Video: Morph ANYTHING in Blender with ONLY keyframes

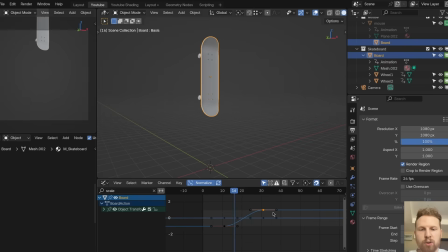So to fix this, let's move this scaling a little bit closer.
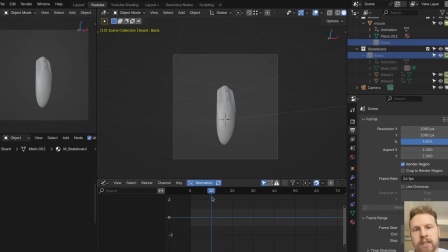I also see a small thing we could change with this transition is that we should move the skateboard a little bit up, maybe like this. And because we're expecting the mouse to move up on the next frame,
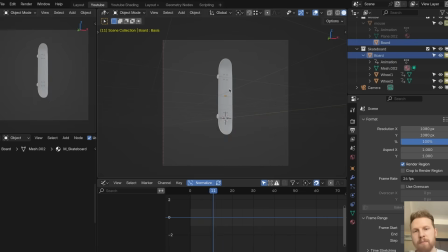so it's important that the skateboard is a little bit above it, maybe even further, maybe like this, because then you see it's changing like this.
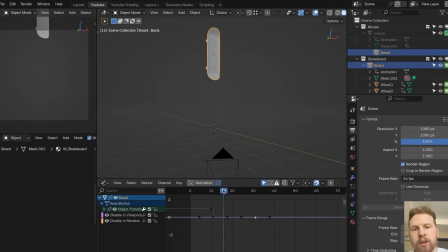I think that's better. And let's also work on the wobbling animation here at the end. It looks a little bit weird. I think it's because we have the animation on the mouse.
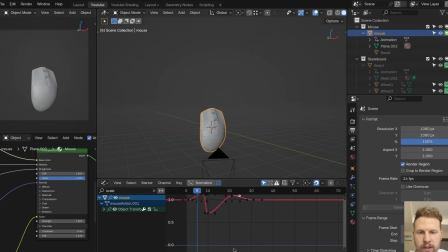So let's select the mouse, search for scale, and let's just remove these keyframes, which is this part. And I think this looks a little bit smoother. And we could also move this keyframe more to the left and let's scale it up a little bit, maybe like this.
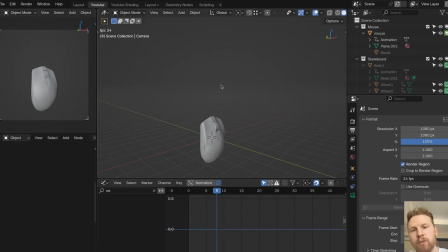And now we have a pretty nice morphing animation, but we can do one more thing to make this look a little bit more natural, which is to animate the camera.
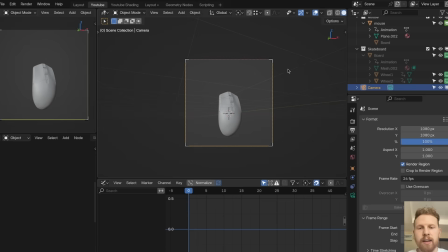So let's make sure the camera is selected. Let's add a keyframe by clicking I at frame 0. And let's go to the frame where it's about to jump. Here we can move the camera a little bit down. You can do this by clicking R, X, and then X again. Then you can move it up and down like this.
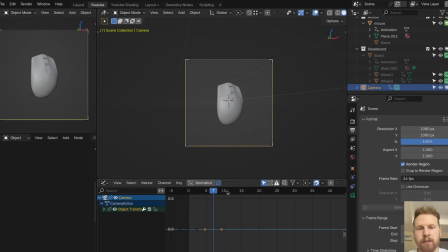So let's move it down a little bit, add a keyframe. Yeah, make sure normalize is enabled. And then wait until it goes up all the way, which is around frame 18. Let's select the camera again, click R, X, X again, and let's rotate it up like this.
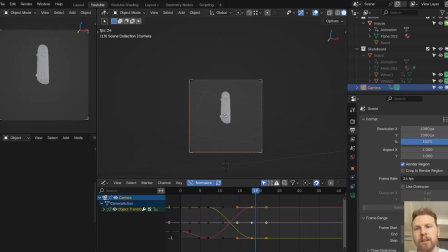Then let's add a new keyframe. So now it's kind of following the motion here, but it doesn't look very natural because it feels like it's perfectly following the objects. So what I like to do is to select all the keyframes and move it forward one or two frames. Let's do two frames so that there's a slight delay to the camera motion.
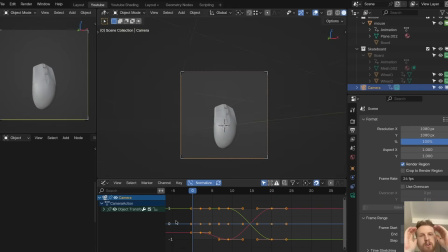And what this does is to make the camera motion feel a little bit more human, because a human can't follow motions perfectly and will always be a little bit delayed. I think this looks good. And maybe this rotation is too intense, so let's scale this down. And we can also move these keyframes at the end further back here. Let's scale them up.
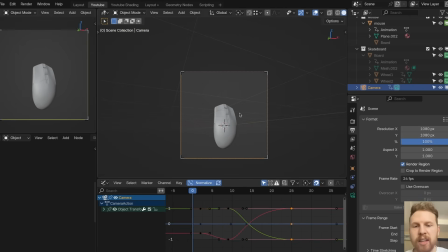And that's basically how you make a morph transition in Blender without using any modifiers or add-ons. It's very simple, and you can also add more layers to this. Like you could add rotation if you want.
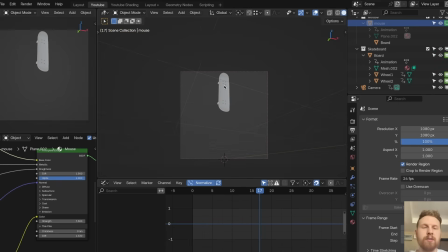And the moment it rotates, it changes into a skateboard, for example. Good job getting through the tutorial, and thank you for watching. And if you enjoyed this, make sure to like and subscribe, and I will post more like this in the future. All right, thanks for watching.